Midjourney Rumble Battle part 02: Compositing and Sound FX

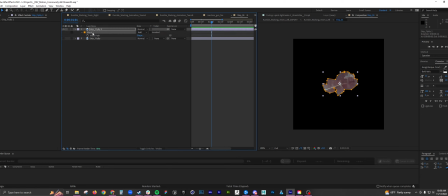Show you this.
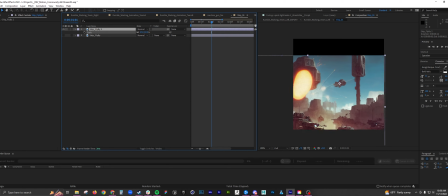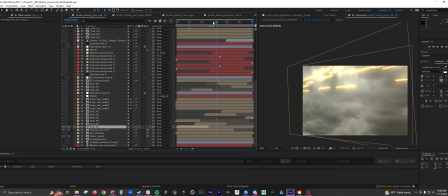And then I just had a bunch of other ships just occupying the airspace.
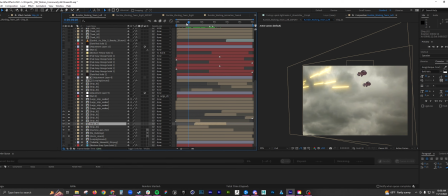I'm assuming they're maybe like soldier transportation ships. And then here I have the walker.
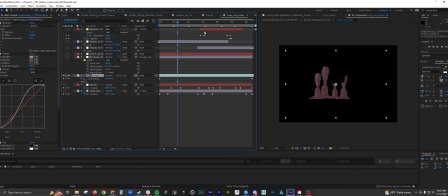And for the walker, here are the legs that I made in Cinema 4D. There's some masking issues, which I can solve by just doing this.
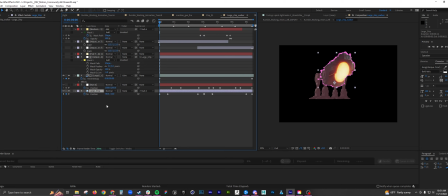So I have the legs, and then I brought in the ship. I knew that I wanted the ship to kind of be weighed down when he steps.
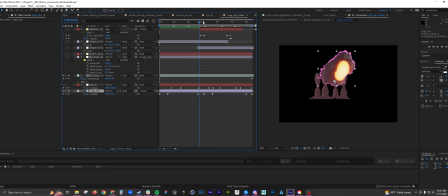So I just animated the position with this one.
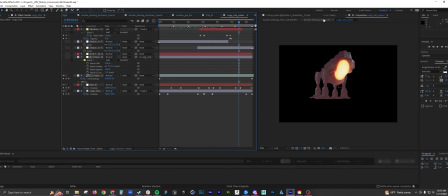And since I have this guy animated, and he's a pre-comp, I just duplicated him a few times.
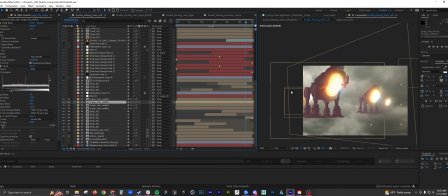And just to occupy kind of build more depth. Here's some more ships. Here's some shadows for the tanks.
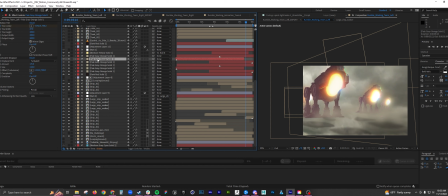And here's some kind of like dust and fog, and that's just this is just using a solid and then masking it out and then applying a motion tile and turbulent displace to it. And
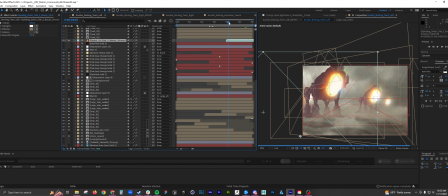then I added some debris and explosions right there.
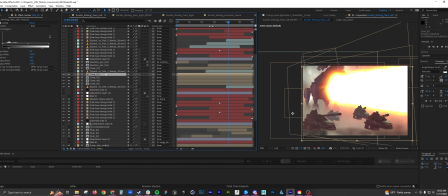Added the tanks. And for the tanks, I put its orientation where the horizon is because I knew I wanted to scale them, kind of to make them look like they're kind of traveling at different speeds.
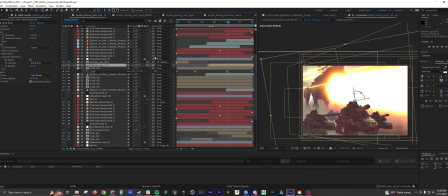And then here's some more machine gun fire. Here's some more fog. Some more explosions. More fog.
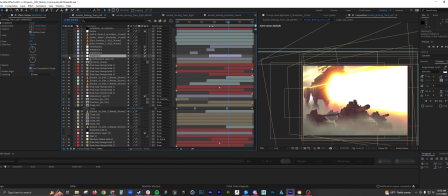More storm clouds. I did a handheld feel when this launches off. And then I also added a turbulent displace.
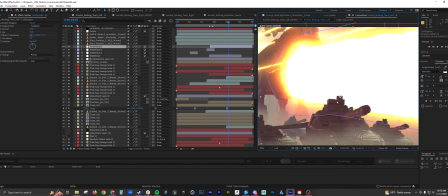I'll show you with and without, just to kind of give off the like heat. I feel like turbulent displace is pretty good at kind of achieving this effect.
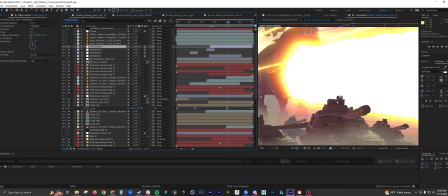I think it's called like a actually, no, I don't know what it's called. I was gonna say moire effect, but that's with lines. It's more like the desert effect. There is a term for it, which I'm at a loss for, but
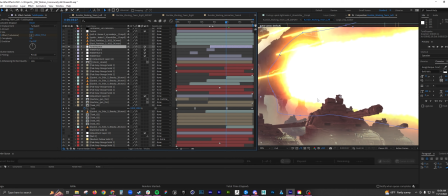it just kind of warps the environment with kind of a heat type of look.
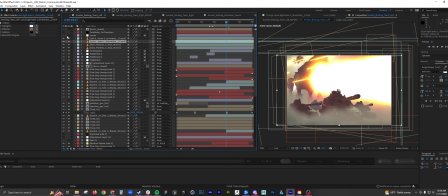And then I added particles and more explosions, curves, and the storm clouds. For this guy, I'll show you what I did.
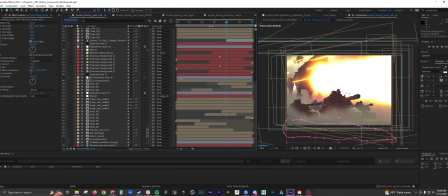Again, it's just using a solid with a mask and then applying trap code, shine, and then deep glow to it.
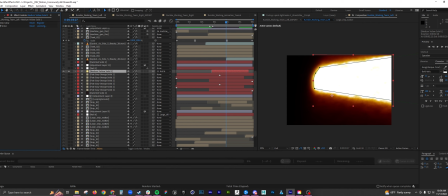So this is what it looks like without either of those effects.
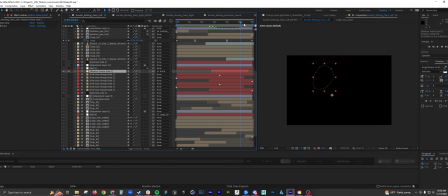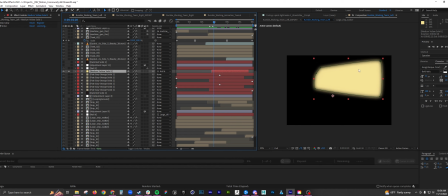Just animated a mask of it going out. And then I knew I wanted to kind of pump it up with the glow. There's kind of a hard edge here.
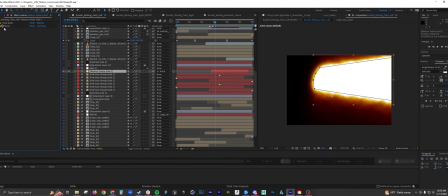I didn't notice that at the final output. And then shine. And then with shine, you can add a fractal noise. That's what gives off that kind of lightsaber-y feel. And then you animate it along the X speed.
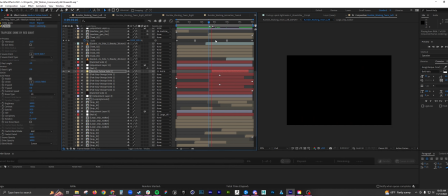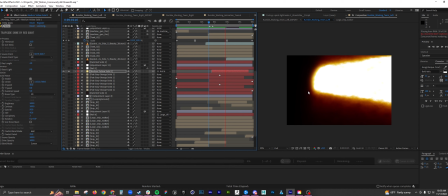I thought it added a cool little flare to this this beam of light.
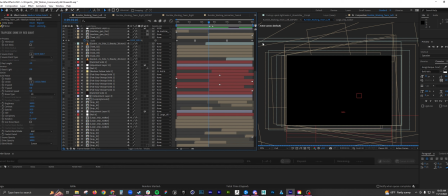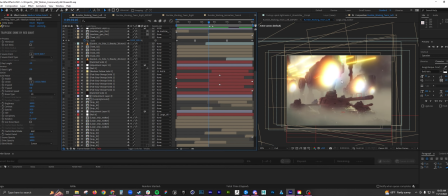Okay, and once I had this ready, I wanted to export it for audio. So you do Control-Shift ?
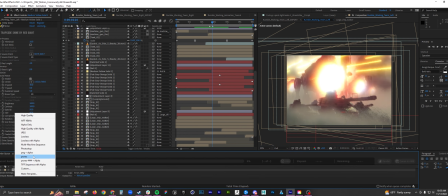And then I just did ProRes. Don't save.
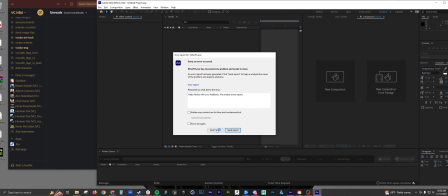Let's go to Premiere. I probably shouldn't have edited the audio in Premiere, but
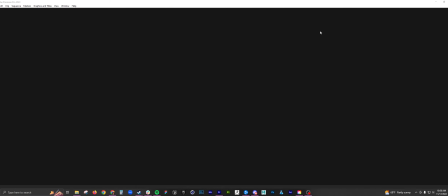most likely Audition, but still did the trick.
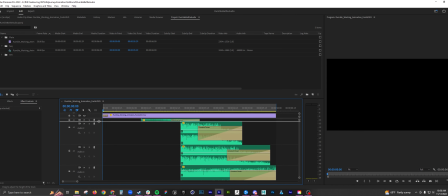So a while back when I used to work in EDM, in the EDM world, I had a lot of sounds. I had a lot of a big library of just audio packs.
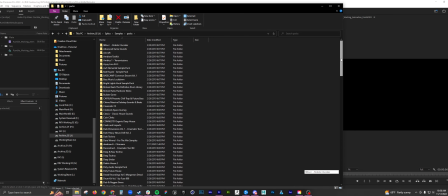And you can get that from Splice. What people don't know is you can use Splice for a lot of like Foley effects and cinematic effects. So I have a lot of kind of cinematic, kind of grungy,
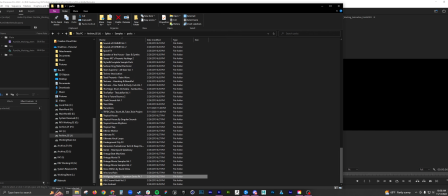techno, a little bit of dubstep samples. So it's just
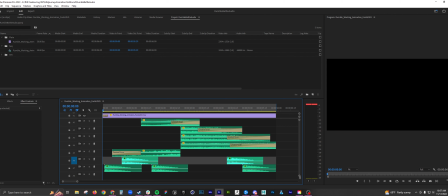kind of like a game of addition at this point. Like when you look at your piece, what kind of audio do you want?
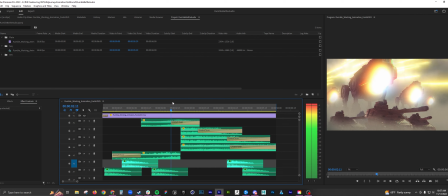I want it kind of muffled. And then after this guy launches off, I kind of want it to cancel out all the other audio.
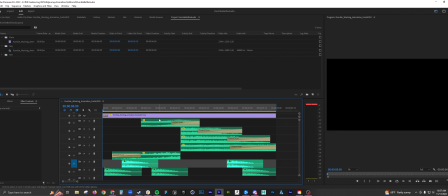So I'll play through it.
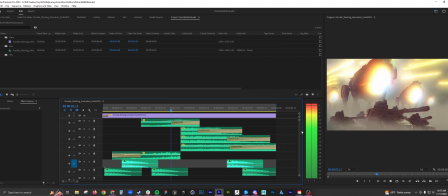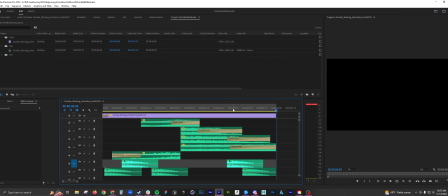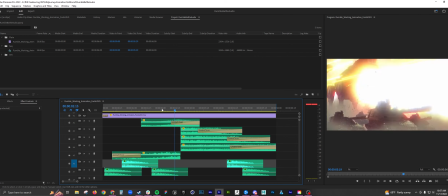Oops, didn't have desktop audio enabled. So I'll play through it right now.
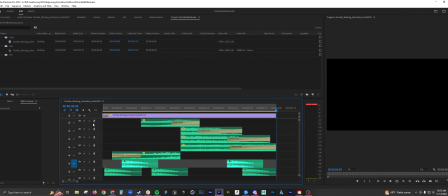And I'll go sound by sound.
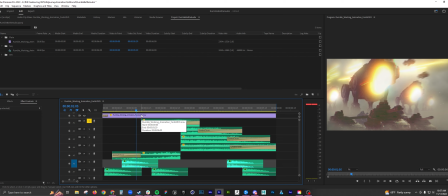So this is like a reversed kind of laser rumble.
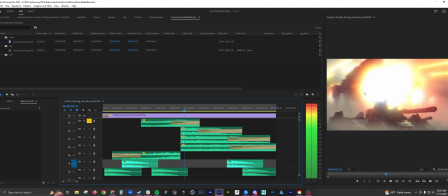I knew I wanted to peak right as he was launched back.
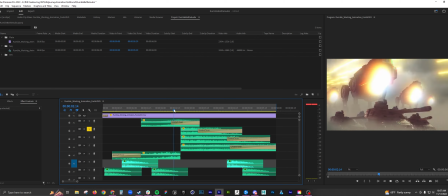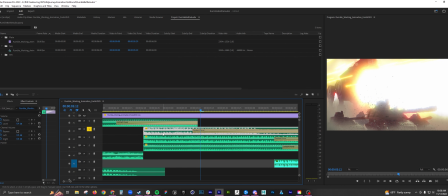And this guy, I feel like he was a weird guy.
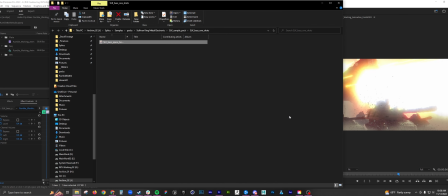What was he?
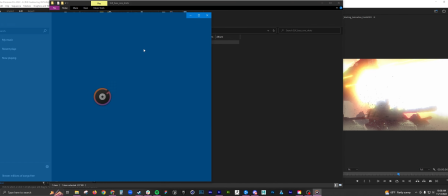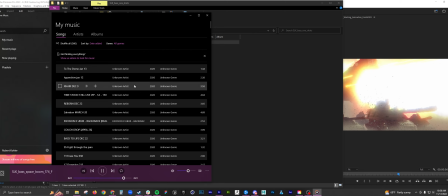So this is the original clip.
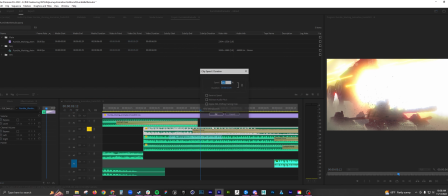And then what I did is I slowed it down. Use speed duration, and I did that at 64.6%. And then I also, oh no, I just slowed it down. Let's go to the bottom one.